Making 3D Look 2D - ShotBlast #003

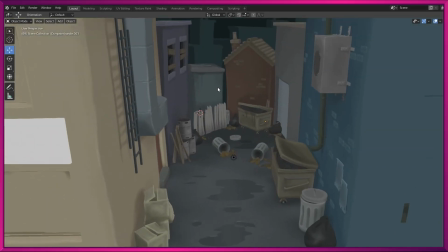I'm not great at modeling things, and certainly a lot does need to be touched up in Photoshop.
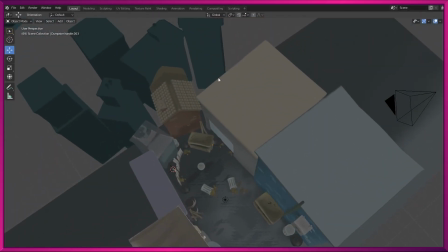It was never really intended for me to have the camera so high, so all of this stuff here at the back is just it's not really meant to be seen,
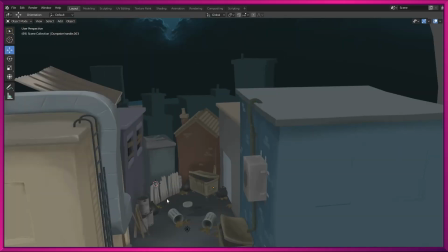but that's fine because we're going with a 2D render. We can touch all of that up,
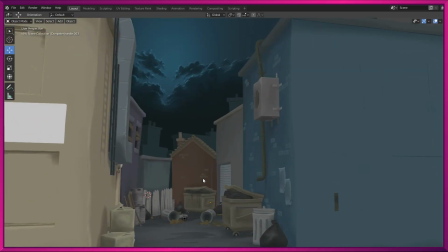so let's get to our camera that we've set up and we can talk about turning this into a 2D image.
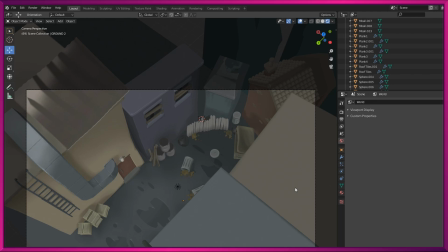And here's our camera angle we already had set up because I did render that unpolished version of the background out for the animation,
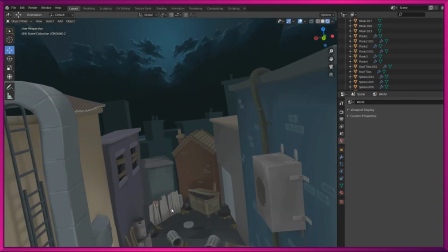and I can just talk you through a little bit of my thinking before we go ahead and sort of render it out again to turn into our final image.
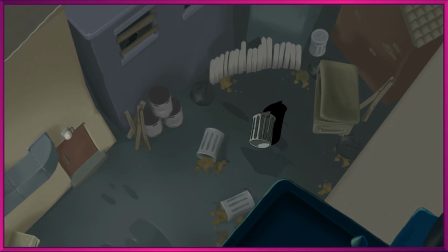I will be deleting this building here. We actually already have drawn this rooftop here in question.
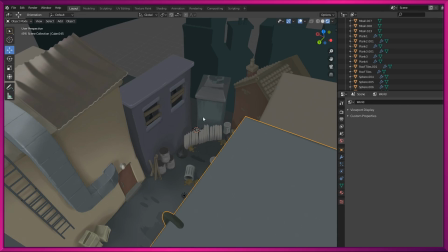We did that as a 2D Photoshop element, and it's very undetailed anyway, so let's get rid of him.
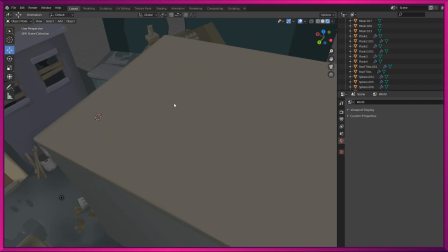And speaking of undetailed, we got this other background over here, and I did consider modeling some detail for this rooftop, but honestly, we're only going to see it one time from above, and I figure I can get away with just drawing that detail in.
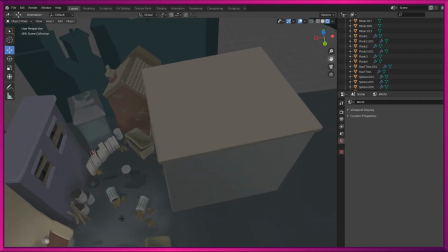I want ShotBlast to be a kind of a genuine show where I actually do the work I intend to do, even without the cameras rolling.
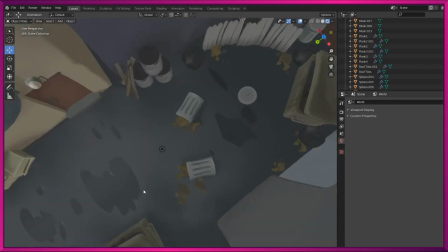So looking good for the cameras is not what we're trying to do on ShotBlast. We're trying to be real.
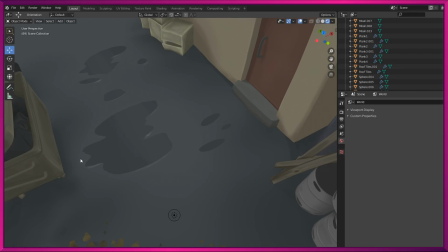These puddles down here, I'll definitely spruce them up in the finished Photoshop image, make them look a bit better.
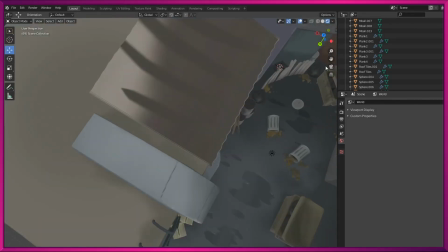And the same goes for this very ugly corrugated metal roof here that you can tell I spent absolutely no time on.
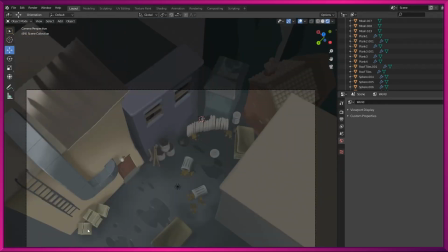And generally we'll do color correction and things like that. So let's render this out, open it up in Photoshop, and we'll turn it into something nice.
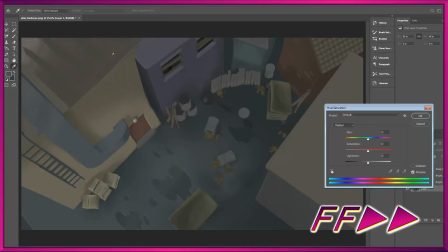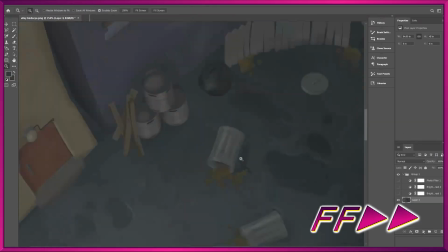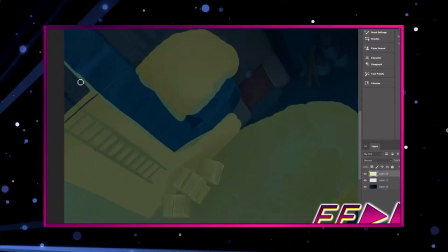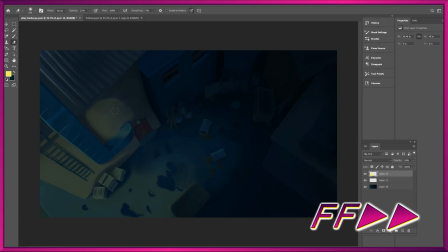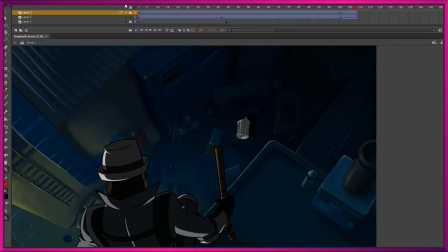Yo, I think that looks pretty good. I am happy with that. I think the only changes I need to make now is that Dogtooth doesn't really gel with the scene.
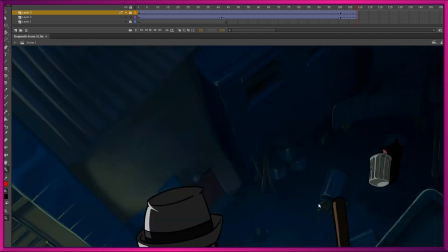I need to bring up the blue values, darken him a bit, and definitely do the same for this can and the creature.
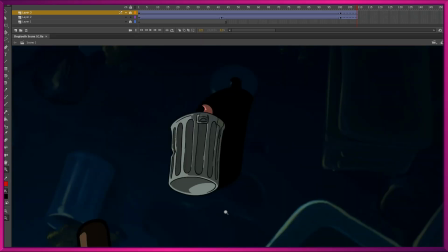It's way too bright. Sticks out like a sore thumb.
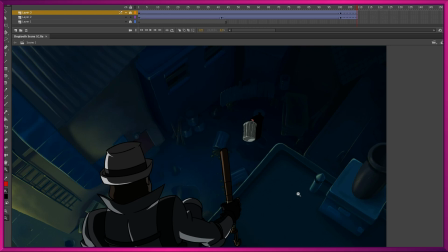I think the foreground rooftop element here needs to be darker to help draw the eye to the things that we want people to be looking at. And other than that, I think I'm ready to go ahead after I've made these tweaks and take a look at this in Premiere, finish our sound effects, and then finish our whole sequence, which we can take a look at.
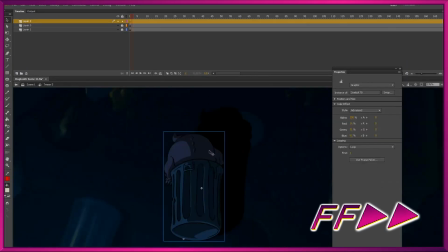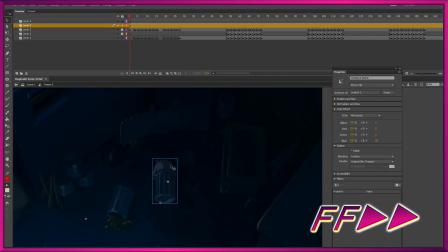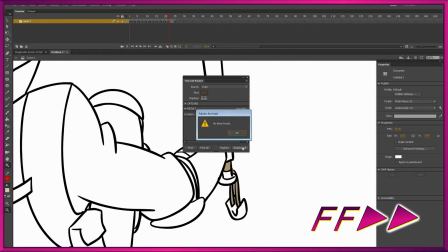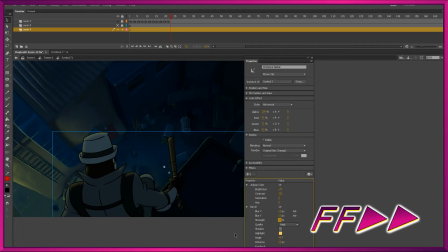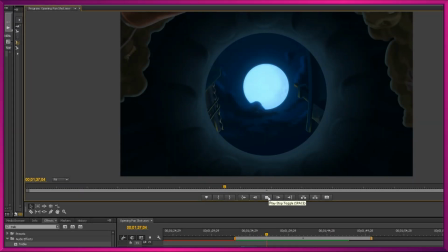And we are officially done,
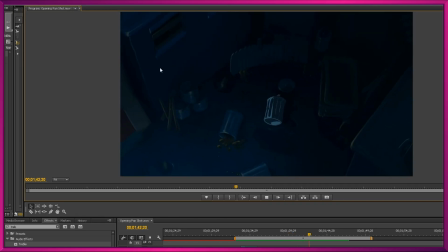which of course means unofficially I'll be playing with the timing and the color values of this shot for the next couple of weeks.
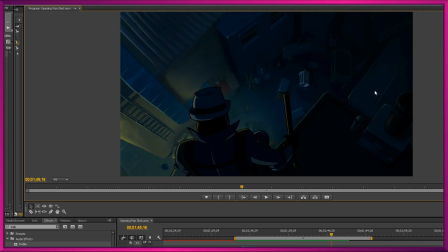But I'm heading off now, and I'm gonna drag Dogtooth away with me, but you'll see him either on my main channel or in another episode of ShotBlast here very soon. I'd like to thank you for watching this special two-parter episode of ShotBlast, and also give a very special thank you to my Patreon supporters,
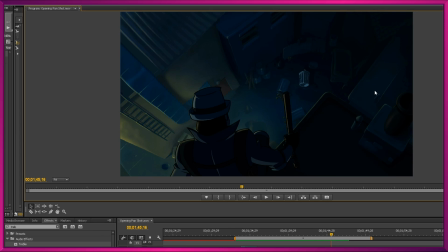without whom these ShotBlast episodes, and indeed this cartoon, would not be possible. Thank you guys, and I'll see you all again very soon.
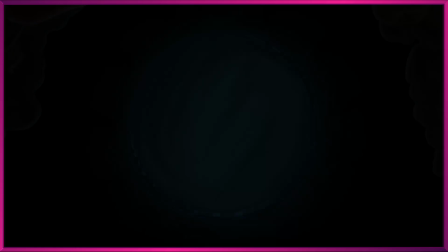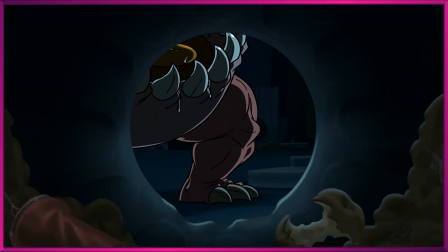Yeah.